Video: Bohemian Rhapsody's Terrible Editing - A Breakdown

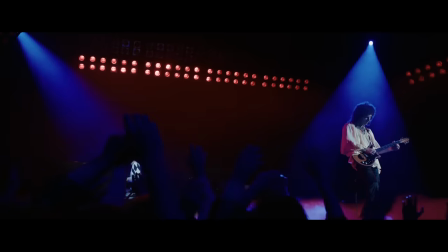0:00 Bohemia Rhapsody won the Oscar for Best Editing at the 2019 Academy Awards.
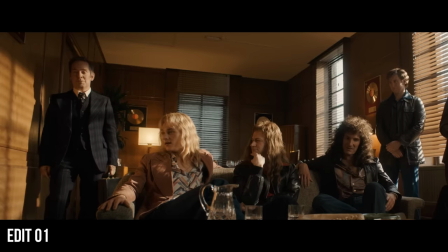0:05 This is interesting because the movie contains several scenes that are masterclasses in poor editing.
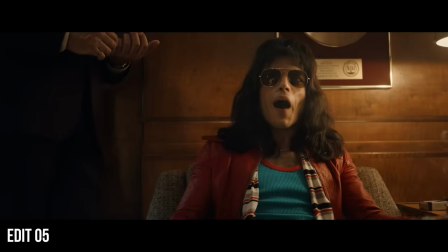0:12 Right, now that everybody's got an acceptable name, let's get to it. Look, we just really need something special.
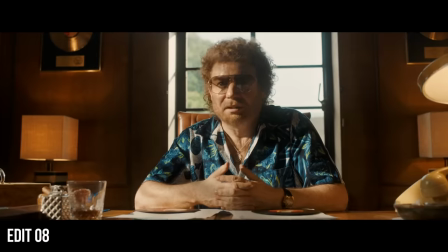0:21 More hits. Like Killer Queen.
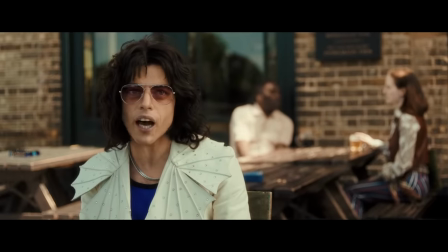0:23 Let's examine one of the worst offenders in the film and break down why exactly the editing of this scene is so bad.
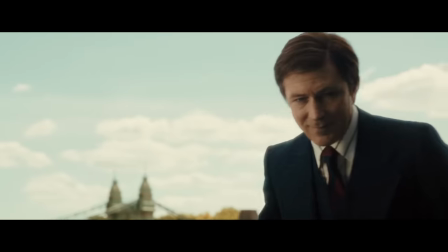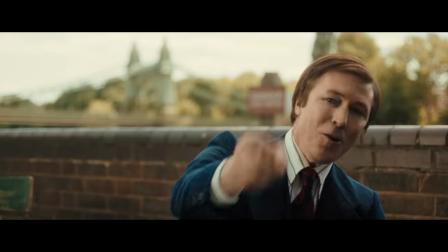0:39 The cuts in this scene are particularly jarring. They stand out to an attentive audience member for three reasons.
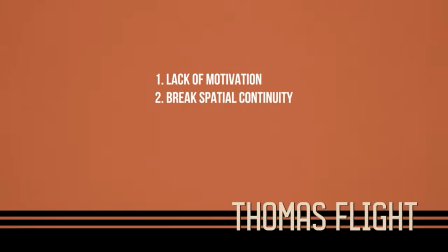0:47 First, many of the cuts are unmotivated. Second, many ignore spatial continuity.
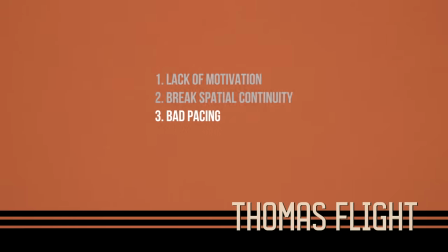0:53 And third, the pace is simply too fast. Let's deal with the easiest of these problems first.
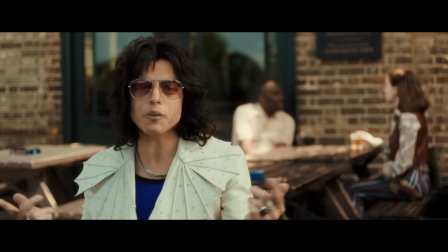1:00 If a cut is unmotivated, another reason you might choose to cut is to create or maintain the pace of a scene or to build tension.
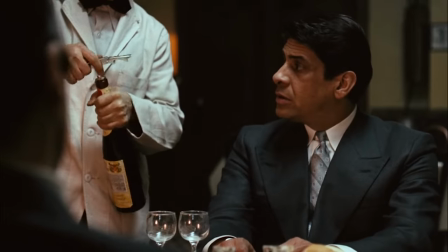1:08 You can see this kind of effect during this scene from The Godfather where editor Walter
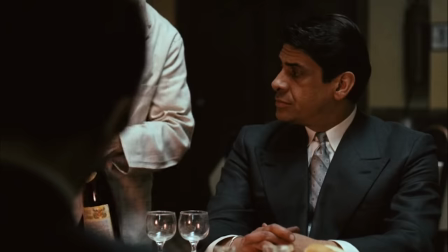1:13 Murch in a moment of silence chooses to cut back and forth between these two characters.
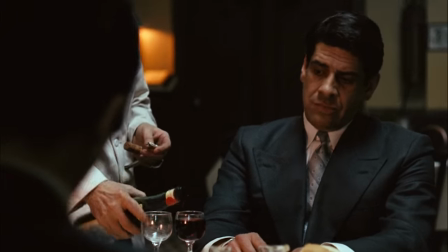1:22 It's almost like the audience is anxiously looking back and forth between them waiting to see who will speak.
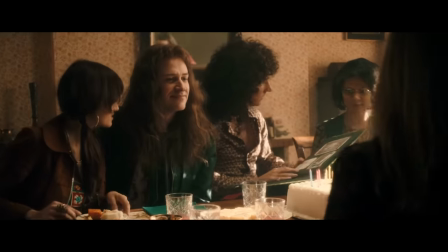1:28 Using Using pacing to create tension or emotion, however, can't just be forced upon a scene through the edit.
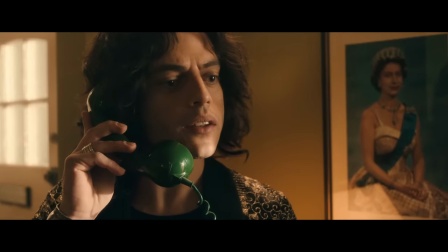1:34 You have to work with and complement the performances and cinematography.
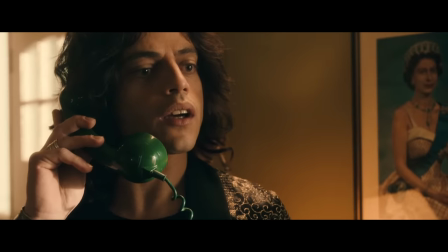1:38 And in fact, the faster the pace, the more attention must be paid to things like spatial continuity.
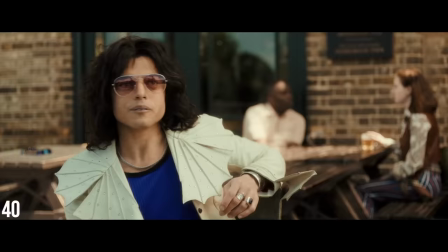1:45 Errors will simply lead to more difficulty following the action. The pace of this scene is incredible.
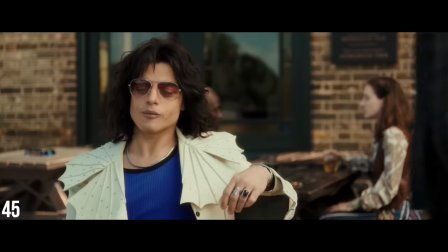1:52 In this 104 second scene, there are an astounding 60 cuts for an average shot length of 1.8 seconds.
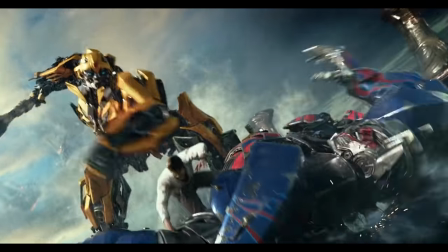2:01 To put this into perspective, this 136 second fight scene from Transformers The Last Knight only
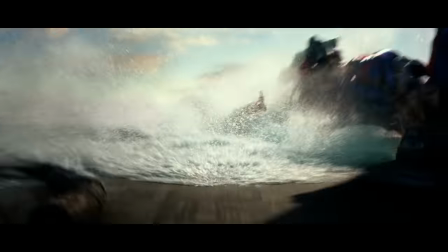2:08 has 49 cuts and an average shot length of 2.8 seconds.
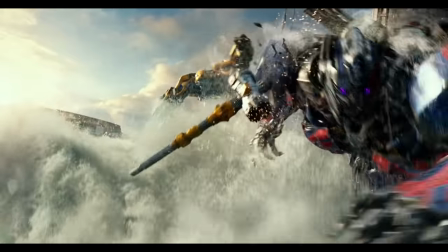2:12 That's an action sequence from one of the most notoriously hyperactive directors out there.
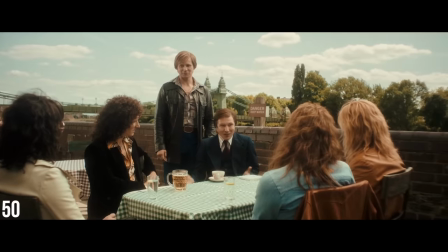2:18 Compare that to this scene of some guys sitting around a table, that's over 30% faster.
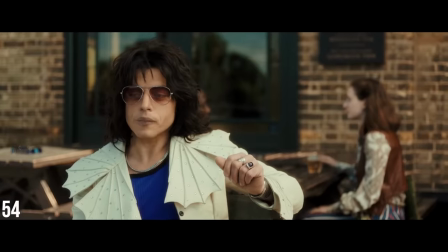2:23 Absolutely nothing about this scene justifies or requires this kind of ridiculous pace.
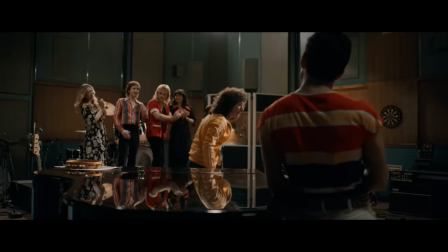2:29 The rest of the film is fast-paced, and the pace fits a little bit better for the musical and concert sequences.
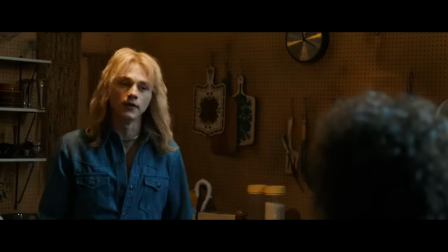2:35 I can see how they were possibly trying to keep the energy level high for the dialogue scenes as well, but it just doesn't work.
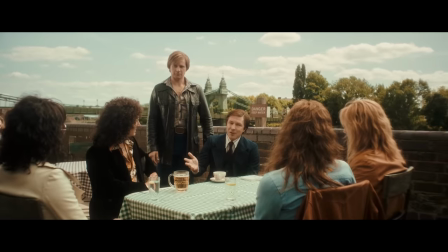2:45 The pacing is the most obvious issue, but it's far from the only one.
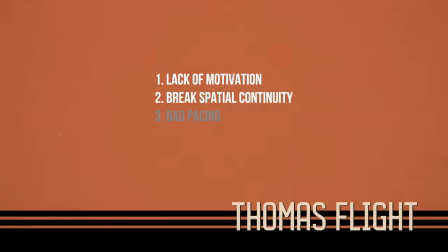2:49 Let's examine some of these cuts in detail and the other two things that make the edits so jarring.
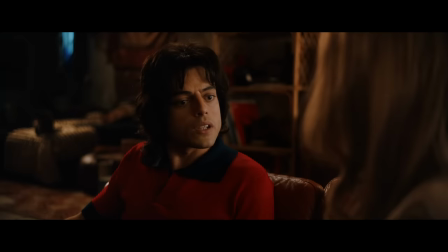2:54 The primary thing that motivates most cuts is the revelation of new information.
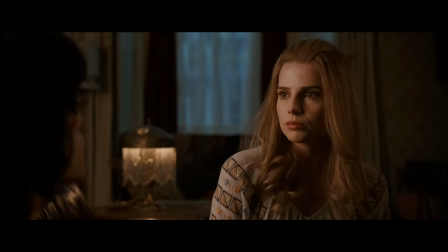2:59 Most important is emotional information. A large majority of the cuts in a dialogue-driven scene are so we can see a character's
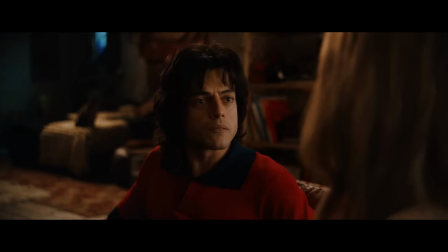3:07 face as they deliver a line or are reacting to somebody else's line.
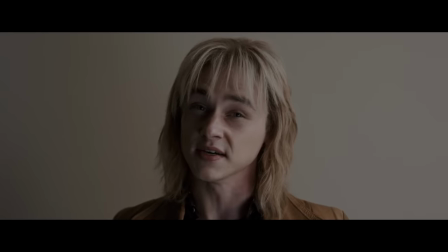3:12 New information can also be geographic, to establish the character's relationship to each other spatially,
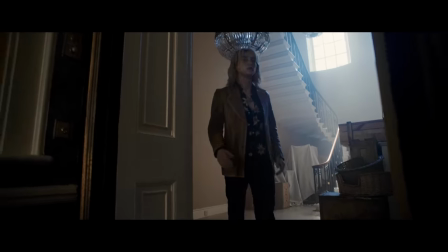3:20 or to let the audience see an action that's taking place. Of course, a shot can contain multiple pieces of new information,
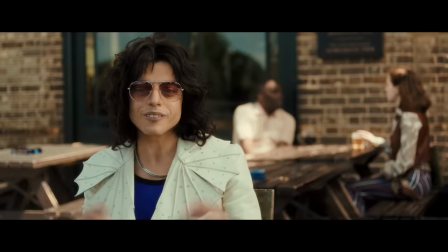3:28 but it's rarely a good idea to make a cut when that shot reveals no new information at all.
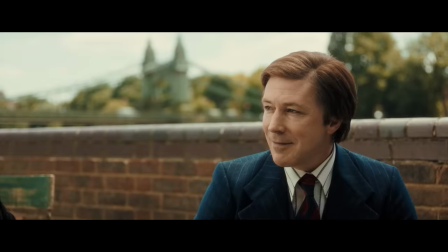3:34 Let's examine what motivates some of the cuts in this scene.
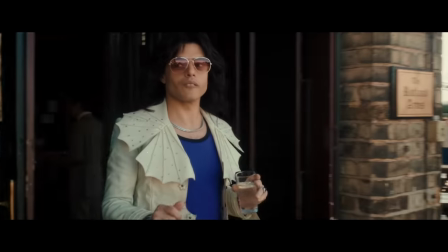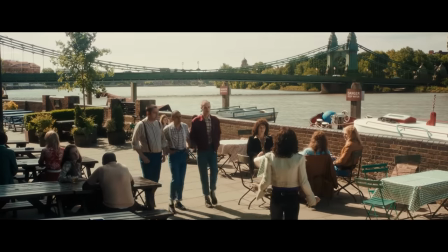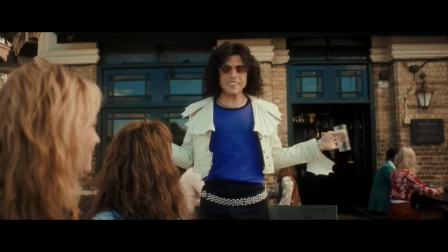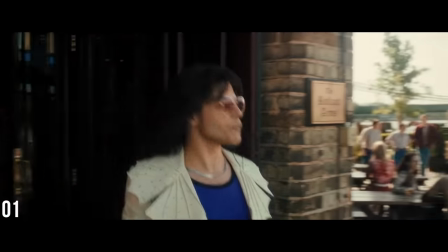3:53 The scene starts off decently. We get a nice shot that starts with Freddie Mercury coming through the doors and pans into a wide.
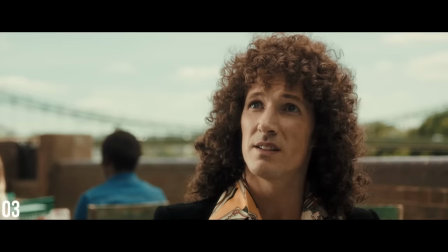4:01 The second shot gives us a better view of Freddie approaching the table, and the third allows us to see the delivery of the first line by Brian May.